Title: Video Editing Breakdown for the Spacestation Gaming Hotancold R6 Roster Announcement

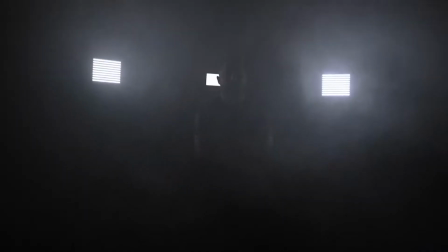Hey, what's up? I'm going to talk about the hot and cold roster announcement video that I shot and filmed for Spacestation Gaming. So let's jump into that. For anybody wondering, I'm using the SteelSeries Arctic Pros.
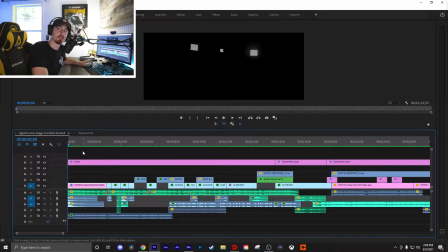They're wireless, they have a rechargeable battery, and they are amazing. So unlike the video you saw last time, there are way less layers going on here.
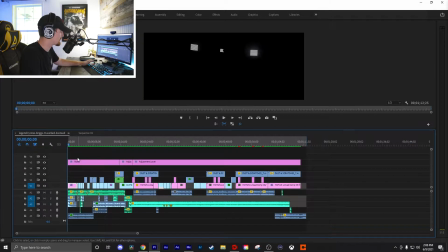I have one layer over the entire project, and that is my noise layer. It's the noise effect that's built right into Premiere.
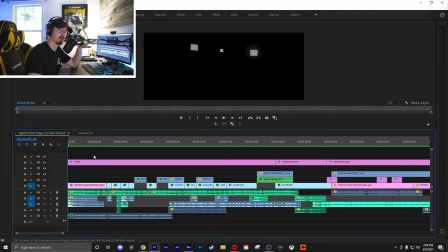I apply that to an adjustment layer, drag it over the entire timeline, and usually between 3 to 5%.
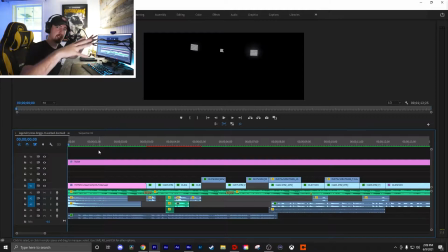So the first shot we have here is just kind of like the stadium lights, just kind of blowing open. I actually downloaded the sound effect called Stadium Lights. You've seen this in probably all the Friday Night Light type movies. When the stadium lights come on to the field, it's like poof, poof, just something to kind of get your attention.
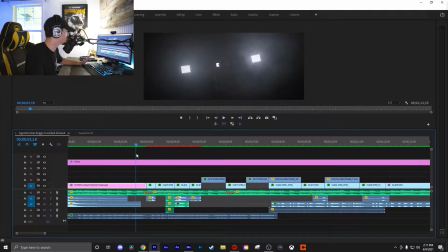We had a smoke machine on set, and so I was using the smoke and the lights facing the camera to kind of hide his face. I didn't want you to be able to see who it was right off the bat like this. This is actually the first time I've ever used smoke for a video like this.
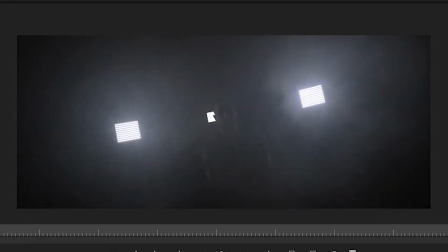It adds like a 3D effect when I'm moving through it. It kind of brings the smoke in through the look. I don't know, it just kind of created this really cool effect.
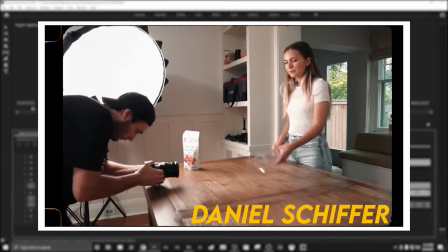So this next part of the video I definitely took from Daniel Schiffer, and the way that he uses the camera to follow the motion definitely makes it feel a lot faster, a lot more energetic. The idea behind it was that Hotancold was packing up his stuff, like he was getting ready to move on to the next thing.
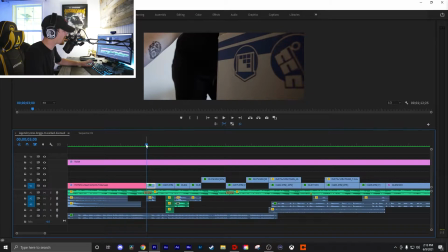So if we go shot by shot, smacking the box to pick it up. So then the next shot is him slamming the box on the bed.
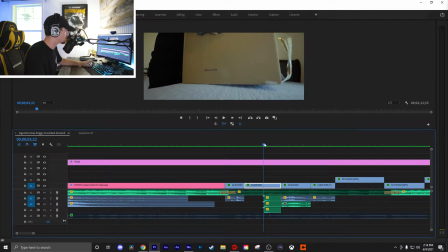I started with a tight shot and moved out as he was slamming it down. So for this sound effect, I actually used epidemic sound, and there's actually a sound of like someone kind of hitting a bed.
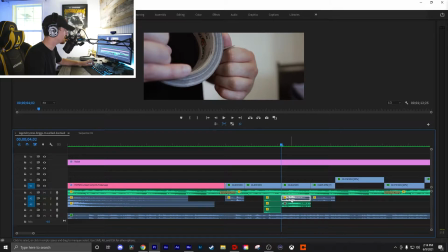The next thing is obviously him ripping open this tape, and then him applying the tape to close up the box.
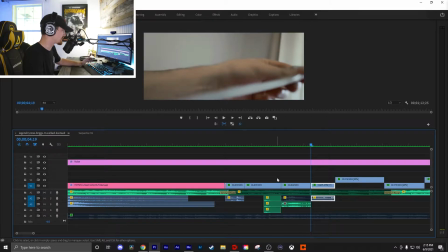So if we listen to just the sound effects, this is what it sounds like.
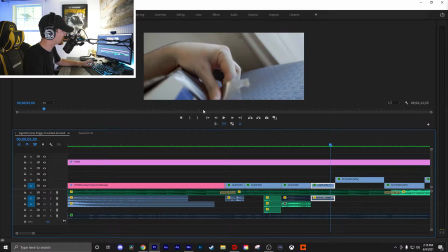With it, I wish I would have came down a little bit lower to keep this part of it like in center frame. On this shot, you'll also notice I added a flicker. There's a flicker effect from the Sapphire plugin. I thought it just kind of helped bring in a lot of that energy and that motion, like feels like something faster is happening than what is. Also, one thing I want to touch on real quick, if you saw the SSG Summer Merch breakdown video, you'll hear me talk about the low pass effect I did to help muffle the sound. This is what that sounds like when there's no other audio.
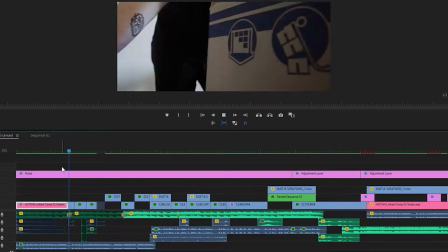Hotancold needs some help by the back of bar. He takes down one, pops up, looks the wrong way, damage coming out.
And for people listening, if you listened hard enough, you would hear him say hot and cold. For people who weren't really paying attention, it was just there to please your ears.
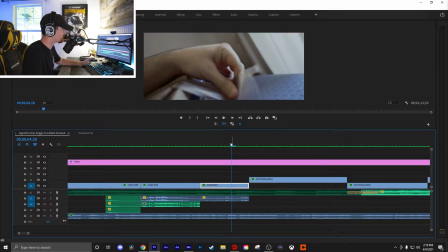So here on this clip, what I did is on the last 3 frames, I had it scale in and did the same thing here.
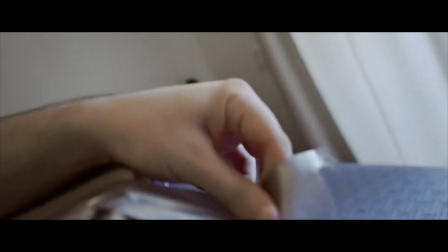Had it scale in just to give it more of that push, which leads us into the shot.
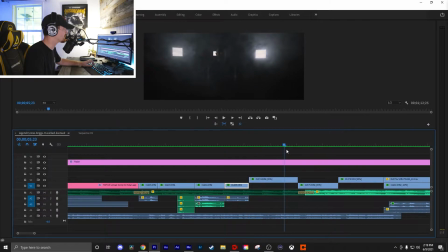It's just another push in of matte. This one's a little bit tighter than the original shot.
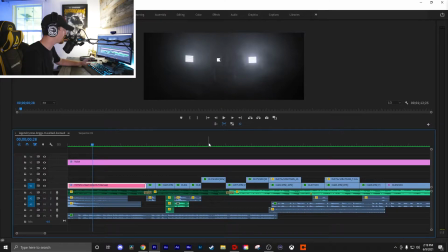So the first shot was kind of a wide medium shot. Then we move into like a tight shot, pushing in right here.
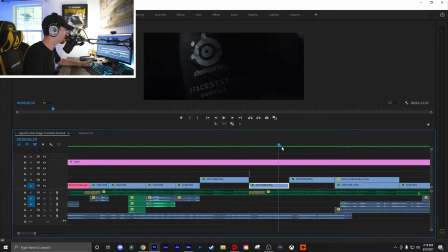It moves into the jersey with the SteelSeries and Spacestation Gaming logo, just kind of showing homage to that and the sick jersey.
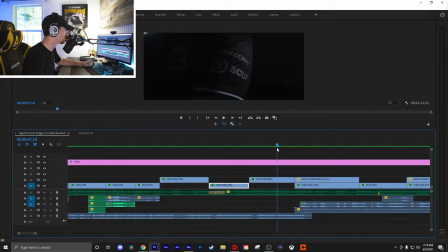Same thing for this side, AK Racing, Scuff Controller, just kind of, you know, showing off our sponsors.
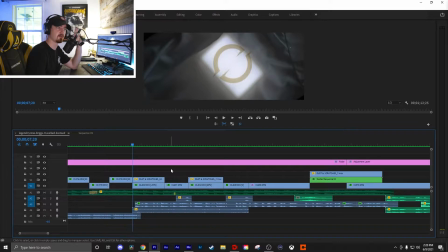So these shots right here are supposed to be like an homage to his past, and just kind of a little Easter egg to the people who follow Matt and, you know, who are big fans of him. And so that's obviously the DZ jersey.
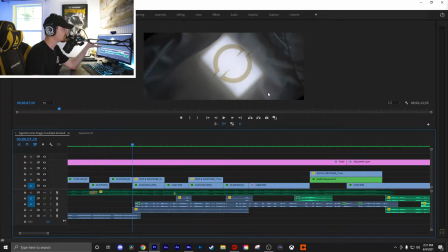All I did was take the Aperture MC, it's an RGB light, but in this case I used just regular daylight, and I tucked it up underneath. I didn't really know what I was going for with this, but it turned out looking pretty dope, so I kept it.
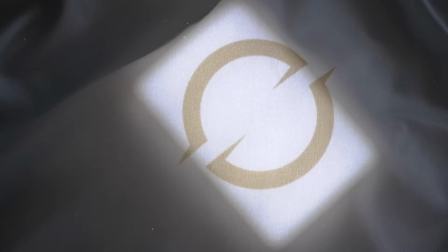My overlay here is called Dust and Scratches. It's that like kind of white dots and stuff you see.
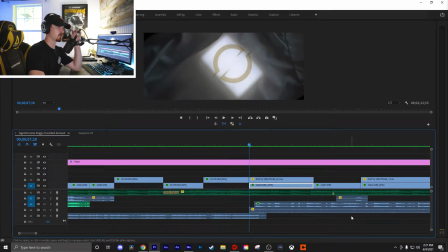I just thought it was kind of cool too. As far as sound design goes, so it goes from one commentator to the next, which would be from Intero to Kicks, and then there's also a vinyl crackling effect that you can't really tell in the video, but it kind of helps accentuate the little popping white dots.
The challenge, but he'll lose the challenge.
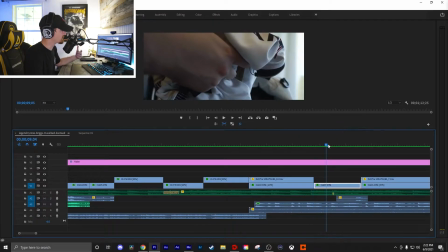So then it cuts to this shot of him tucking away the DZ jersey. This shot I thought was really cool because you'd really have to know DZ and be paying attention to know those colors right there,
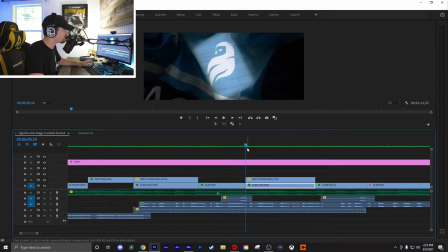because their colors are primarily like that dark purple, dark blue. So continuing on with the theme, you know, he got dropped from DZ and went on to play for Mirage.
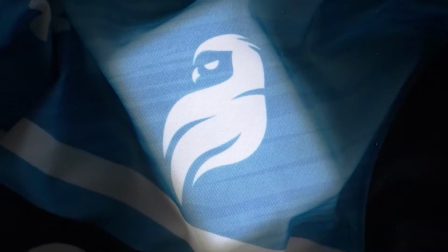And then here as well, replicating that shot of him just holding the jersey. I wanted it not to be apparent at all, just kind of like a quick little homage to the jersey.
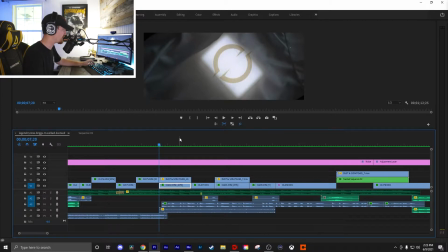So if we just run that whole thing back without the music, you can kind of hear the sound design. Take the challenge. challenge, but he'll lose the challenge.
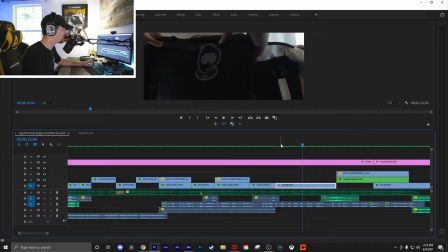Hotancold is about...
Then we move on to the jersey reveal. There's no point in like hiding the jersey because it's coming from the SSG Twitter and YouTube and all that. So there was no need for that. It was just kind of revealing like him picking this thing up.
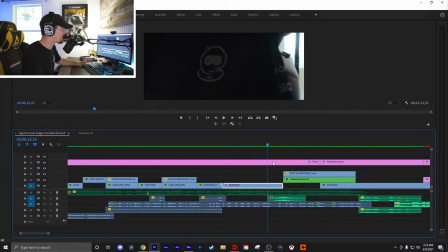And you'll notice he doesn't pack it into his bag. Like he's going to put it on.
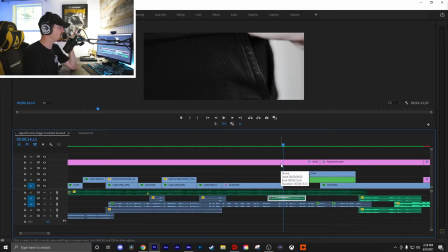That would have been way cooler if I would have done this better and maybe found a way to have this be cut from black to this shot or something. The only way it would have worked is if I was like in his pants and then pulled out.
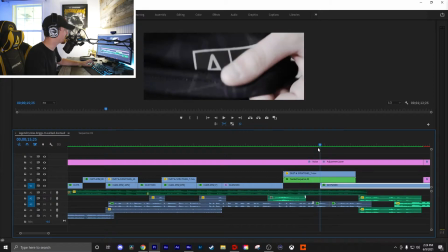That actually probably would have been pretty cool. But I didn't do that. So here's the shot. It's just like him with the logo pulling down the jersey.
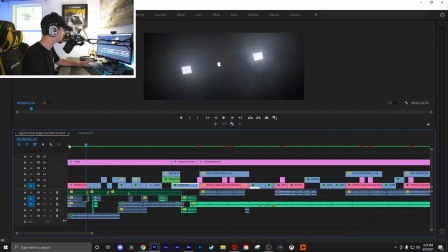So if we're looking at everything so far, here's all the sound design and everything you can hear.
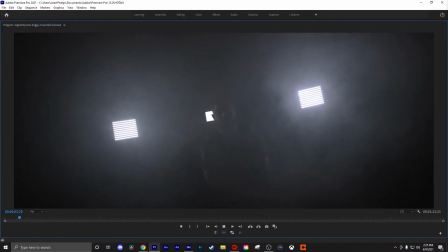Hotancold needs some help by the back of bar. He takes down one, pops up, looks the wrong way. Damage coming out.
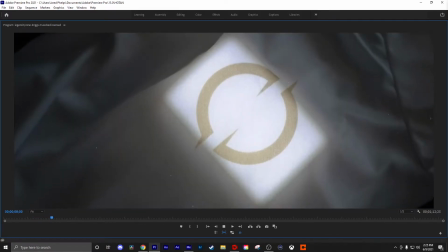Hotancold, are you kidding me? Take the challenge, but he'll lose the challenge.
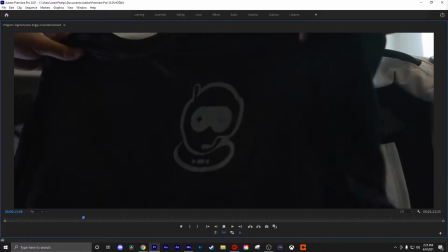Hotancold is about to clutch this one up for his team, and he doesn't even have time. Hotan's already won this.
So then we go into my favorite part of the entire video.
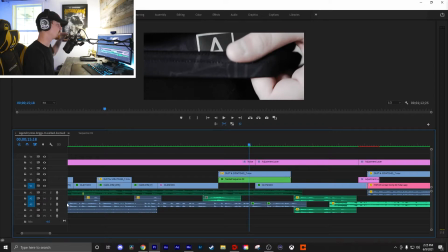If you notice with Intero's casting, it goes from muffled to clear during this part.
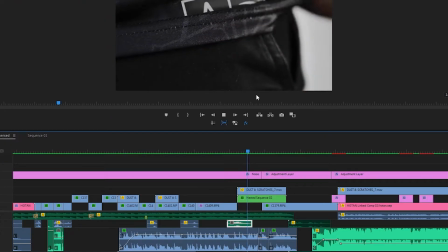Now I want to just kind of show that real quick.
He doesn't even have time. Hotan's already won this.
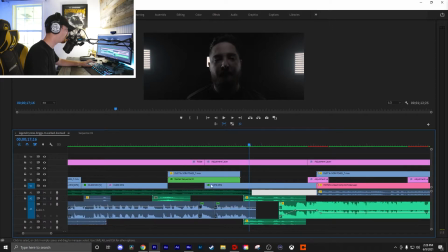So the reason I did that, again, I thought would be kind of cool if it's like Hotan has already won this. It's almost like, okay, now you're seeing him, now you're hearing it. For people who aren't really paying attention, now you're hearing it.
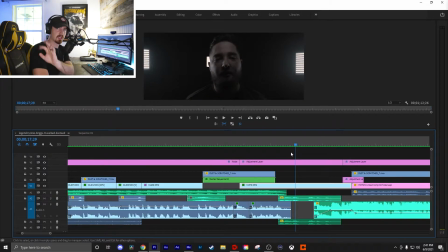It's almost like Kix is announcing Hotan is, part of it. Now, if you guys saw the behind the scenes from like Twitter or whatever, you'll see exactly what I did.
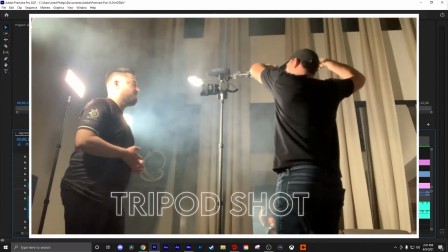Like I held the light up, sweeped it over his face. So I knew that I wanted him to say something.
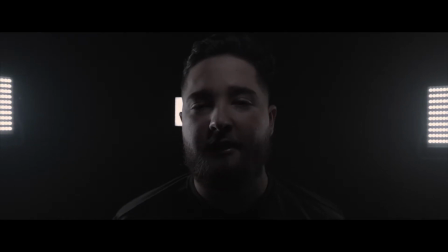He actually came up with this.
My revenge tour is just getting started. Hotancold needs some help by the back of bar.
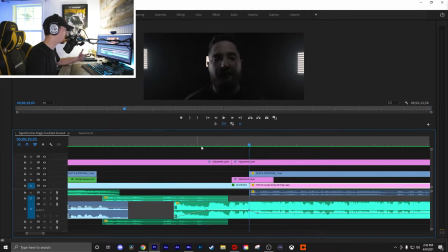He takes down...
Ooh, still my favorite. Obviously, I added a flicker and a zoom in when I did it.
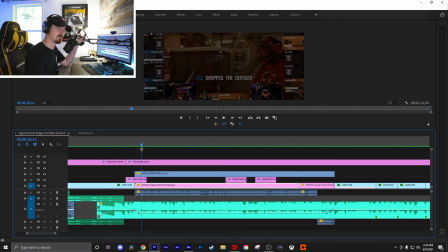So I move into this clip. I had him send me a couple of his favorite clips that he wanted me to use.
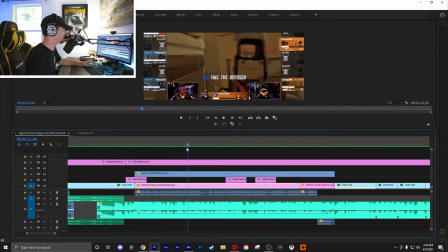He kind of disrespected us and sent us the clip of him dogging on the SSG boys.
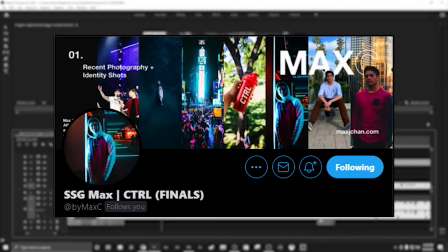This part makes me sad. Just look at Rampy. He looks so upset. Shout out to Max for teaching me about Real Smart Motion Blur.
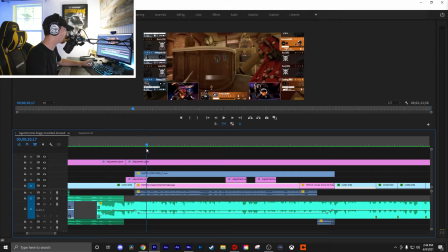In After Effects, you can use Real Smart Motion Blur. Again, with the flicker effect, kind of had it zoom in, punch out.
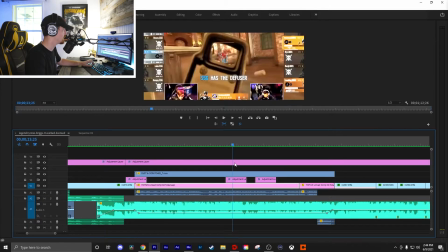And then every time he gets a kill, it'll kind of do this flash just to emphasize the punch.
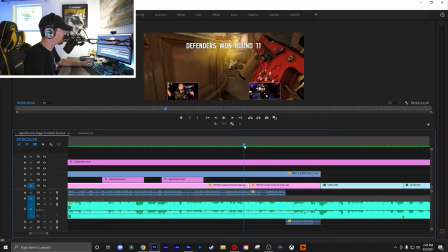So this actually kind of worked out because in the actual clip, it cuts like this. They do like their own transition, Ubisoft does.
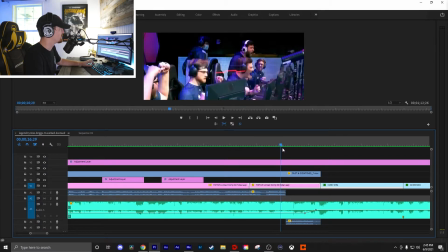So I just shortened that to cut to this part, which shows, Matt going berserk.
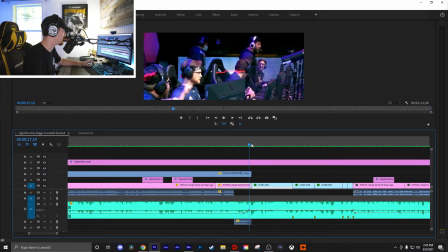He's crazy. He don't know where to look. He don't know what to do. He's hyped AF, bro. I love Intero's casting on this.
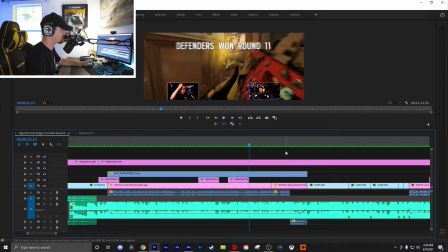It's just so punchy to go with the energy of the music.
Hotancold needs some help by the back of bar.
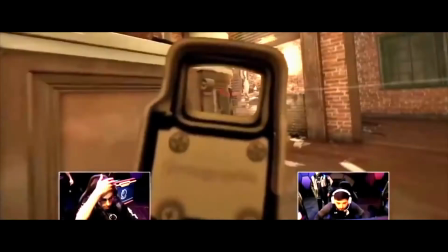He takes down one, pops up, looks the wrong way. Damage coming out. Hotancold, are you kidding me?
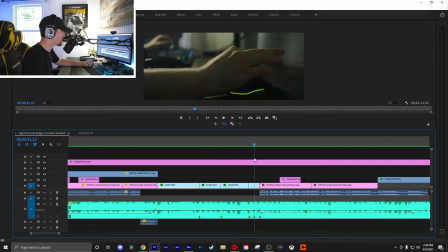So moving into the next clip, I had it written down. I kind of wanted like this gear up scene. And so like there's a shot of him putting on the headset.
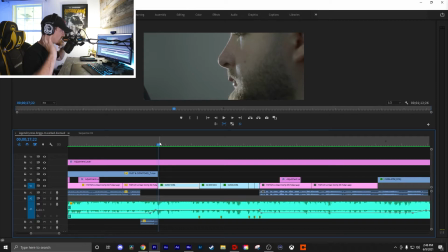I did a speed ramp, so it's kind of like him putting on the headset.